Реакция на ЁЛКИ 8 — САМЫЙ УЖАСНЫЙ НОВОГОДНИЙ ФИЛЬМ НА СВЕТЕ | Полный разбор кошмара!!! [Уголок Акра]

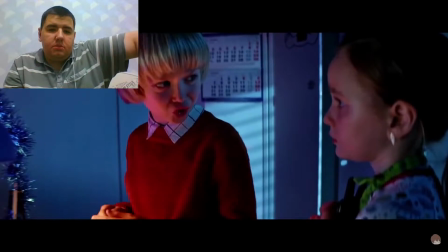12:27 Что здесь происходит? Он очень пришуртовал.
Ничего у нас не получится. Всему можно учиться.
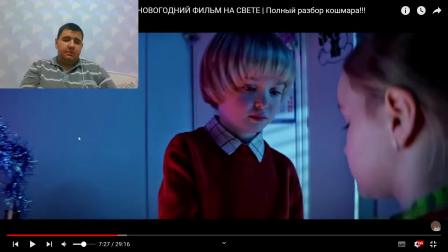12:33 Ну ладно. Серьезно, посмотрите на его прическу. Мне она не нравится. Чисто моя субъективная оценка.
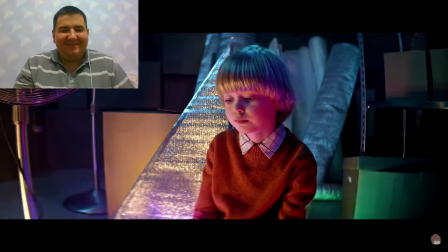12:40 Чёртовы дети! Короче, друг Глаши записывает видос в местный ТикТок.
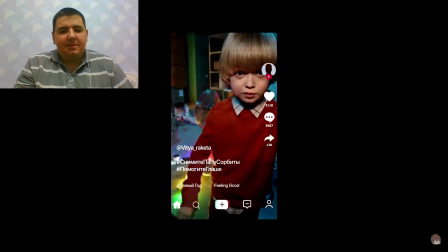12:46 Снимите папу с орбиты. Помогите, Глаш.
Затянуто, скипаю.
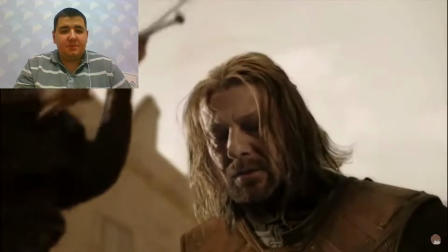12:53 А вот теперь просто взгляните на то, как можно загубить сюжетную линию в самом начале. Мы перемещаемся в Москву.
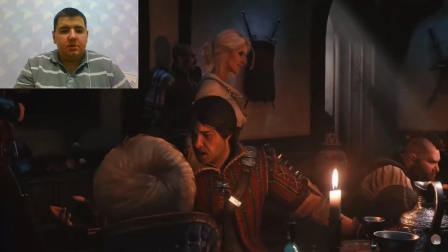13:00 Здесь у нас персонаж Пётр, который организовывает праздники.
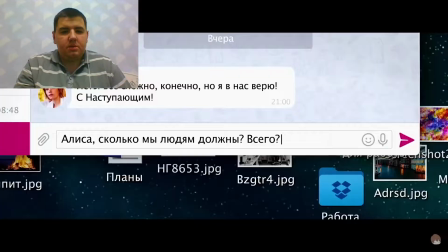13:03 Но, к сожалению, в пандемию из-за локдауна он потерял кучу денег и теперь должен разным людям в целом сумму в миллион рублей.
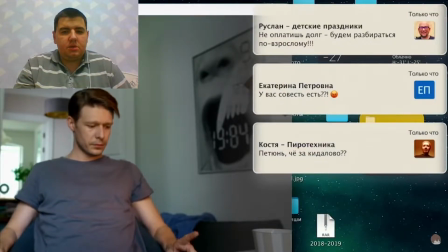13:11 И некоторые уже начинают угрожать ему за это расправой. И, блин, по сути, это хорошая, актуальная идея.
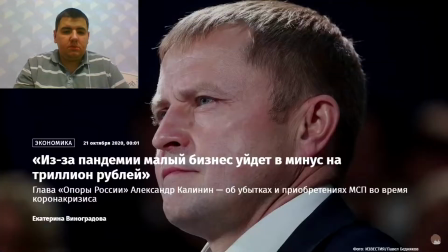13:18 Многие люди в реальности из-за эпидемии потеряли бизнес, работу, вынуждены были...
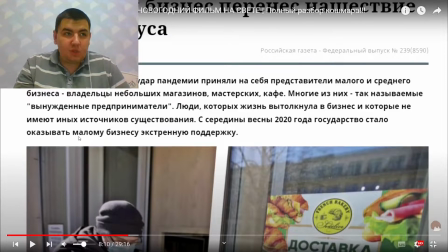13:24 А многие потеряли бизнес из-за тупости, потому что зачем-то начал удалять ролик, который можно было просто подать на апелляцию, типа фейковый страйк. Я говорю про свой канал, который сейчас находится в очень плачевном финансовом положении.
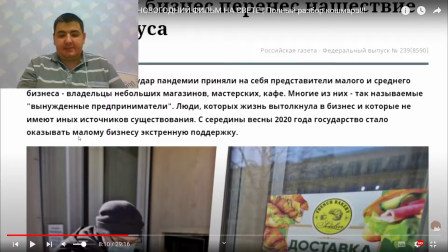13:41 Собственно говоря, я и веду Мемстелла сейчас, потому что на Кастеллос, на ДЭД нет смысла даже ориентироваться, потому что там все по татарским правам находится, поэтому вот.
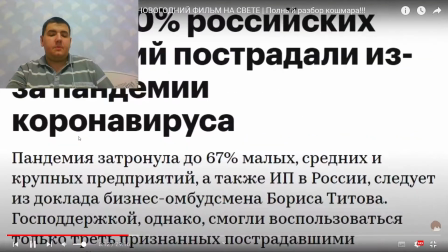13:51 ...залезть в долги, и подобные пускай крайне не...
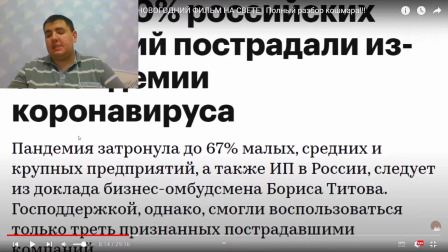13:54 Конечно, конечно, можно начинать там снимать все же ролики, но вам явно такое не понравится.
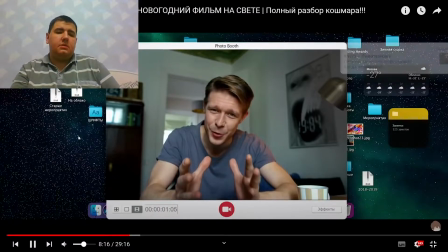14:01 Приятные события помогают вначале чувствовать эмпатию к этому персонажу. Я херею с его рабочего стола. Просто. Я херею с его рабочего, блин, стола.
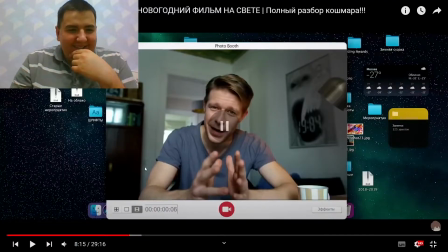14:14 Еще раз. Неприятные события. За моей головой это не будет видно, но тем не менее. Все елки. Фильм рекламирует сам себя. Да, здесь есть, короче, папка с фильмами, которая называется «Все ёлки».
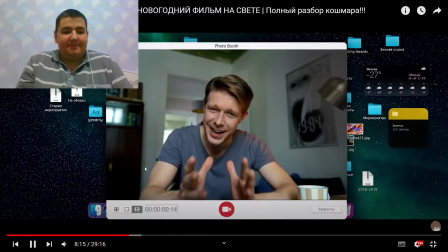14:31 Зимняя сказка. Помогает вначале чувствовать эмпатию к этому персонажу.
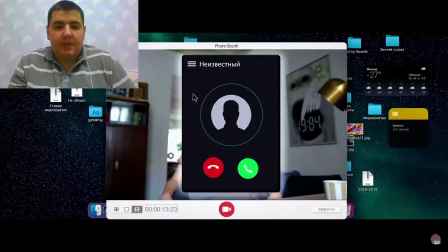14:37 Но не переживайте, сейчас сценаристы всё испортят. Давай. Вот Кутру звонит богатый бизнесмен Олег из Уфы.
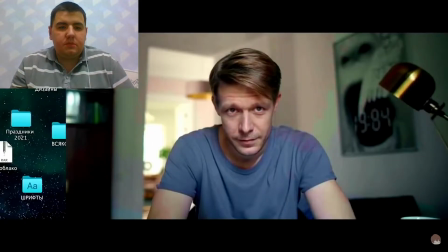14:44 Моя прекрасная жена, постоянно мне мозг выносящая, попросила организовать ей Новый год.
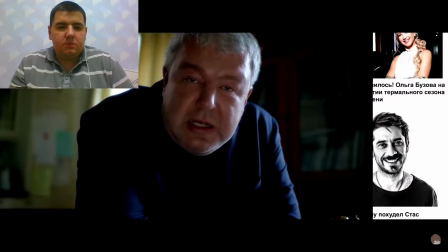14:50 И у нас всё медным тазом накрывается. Нужно организовать вот такой Новый Год, как в Лапландии, но в Уфе.
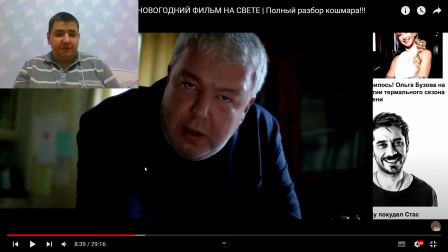14:58 А этот актер, кстати, он вообще везде играет одного и того же персонажа. То бизнесмена, то депутата, вот ей-богу, он везде играет одного и того же персонажа. Он нигде не меняется, потому что он в принципе похож на депутата. Даже меня можно сделать депутатом в плане фильмов.
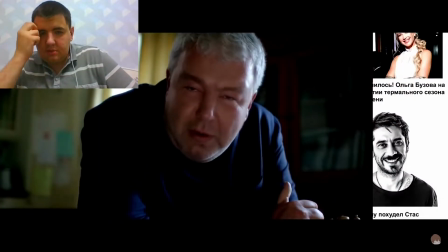15:17 А почему в Уфе? Ну, потому что я в Уфе.
Для начала эта сцена жутко вырвиглазная.
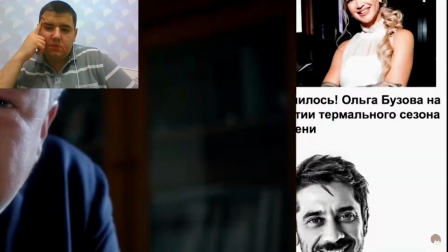15:22 Задумка была, видимо, в том, что в такой стилизации под переговоры в интернете с этими обрезанными страницами сайтов, все будет реалистично.
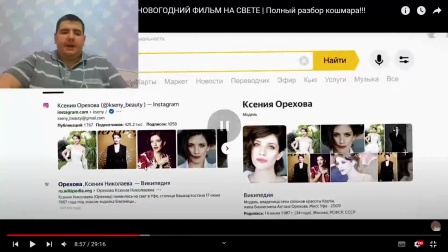15:30 Но это выглядит просто всрато. Эти дерг... Мало того, что всрато, так еще и плюсом... Это будет еще и рекламой Стаса Старовойтова. ...создают неприятные ощущения.
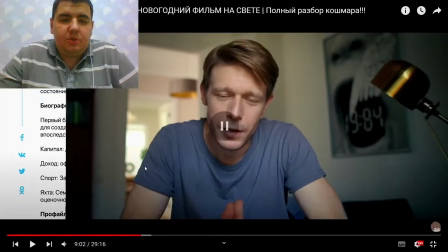15:43 И зачем эти элементы нужны, вообще не ясно. Чувак, вот в плане Стаса Старовойтова, это реклама.
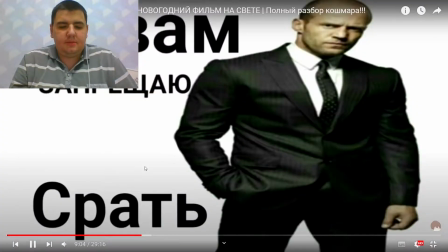15:49 Блин, в эти обрезанные новостные строки можно было бы вставить какие-нибудь смешнявки, пасхалки там,
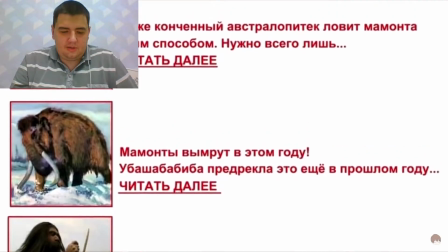15:55 влепить псевдо-спам новости а-ля даже конченый австралопитек ловит мамонта этим способом нужно всего лишь читать далее.
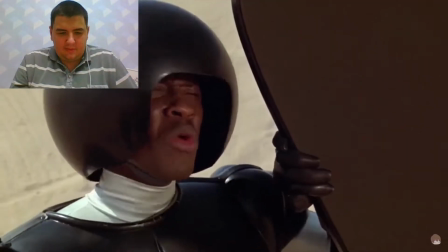16:01 Но нет, тут не сделали ничего.
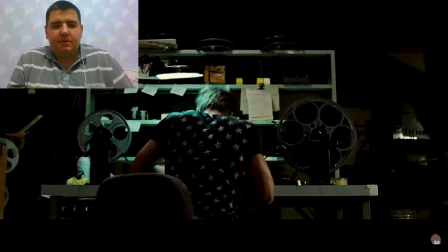16:03 И в результате эта сцена выглядит не как осознанная задумка, а будто монтажер просто что-то хреново смонтировал, но никто этого не заметил.
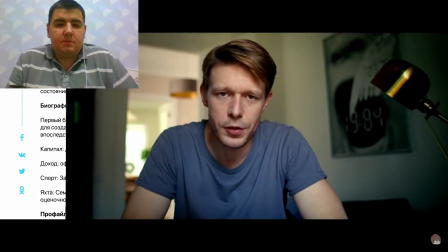16:12 Все понимаю, но, к сожалению, не могу вам ничем помочь. Деньги не вопрос. Я хочу миллион.
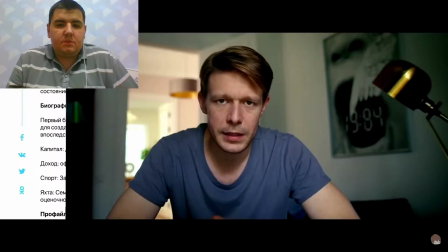16:18 Гонорара. Принято. А когда мероприятие? Восемь.
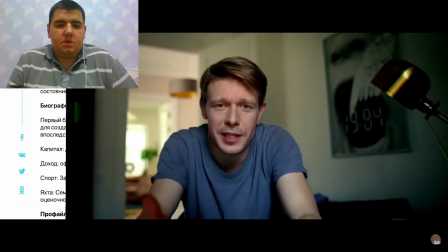16:23 Да, сегодня в восемь. Ну, это невозможно. Сегодня 31 декабря, Уфа. Все, денежку тебе отправил?
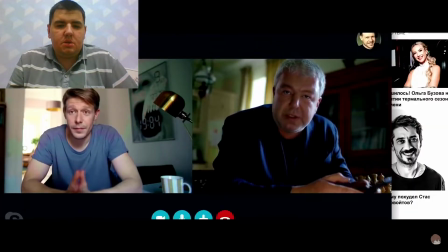16:29 Давай до вечера. Хоп.
Так нет, это полная срань.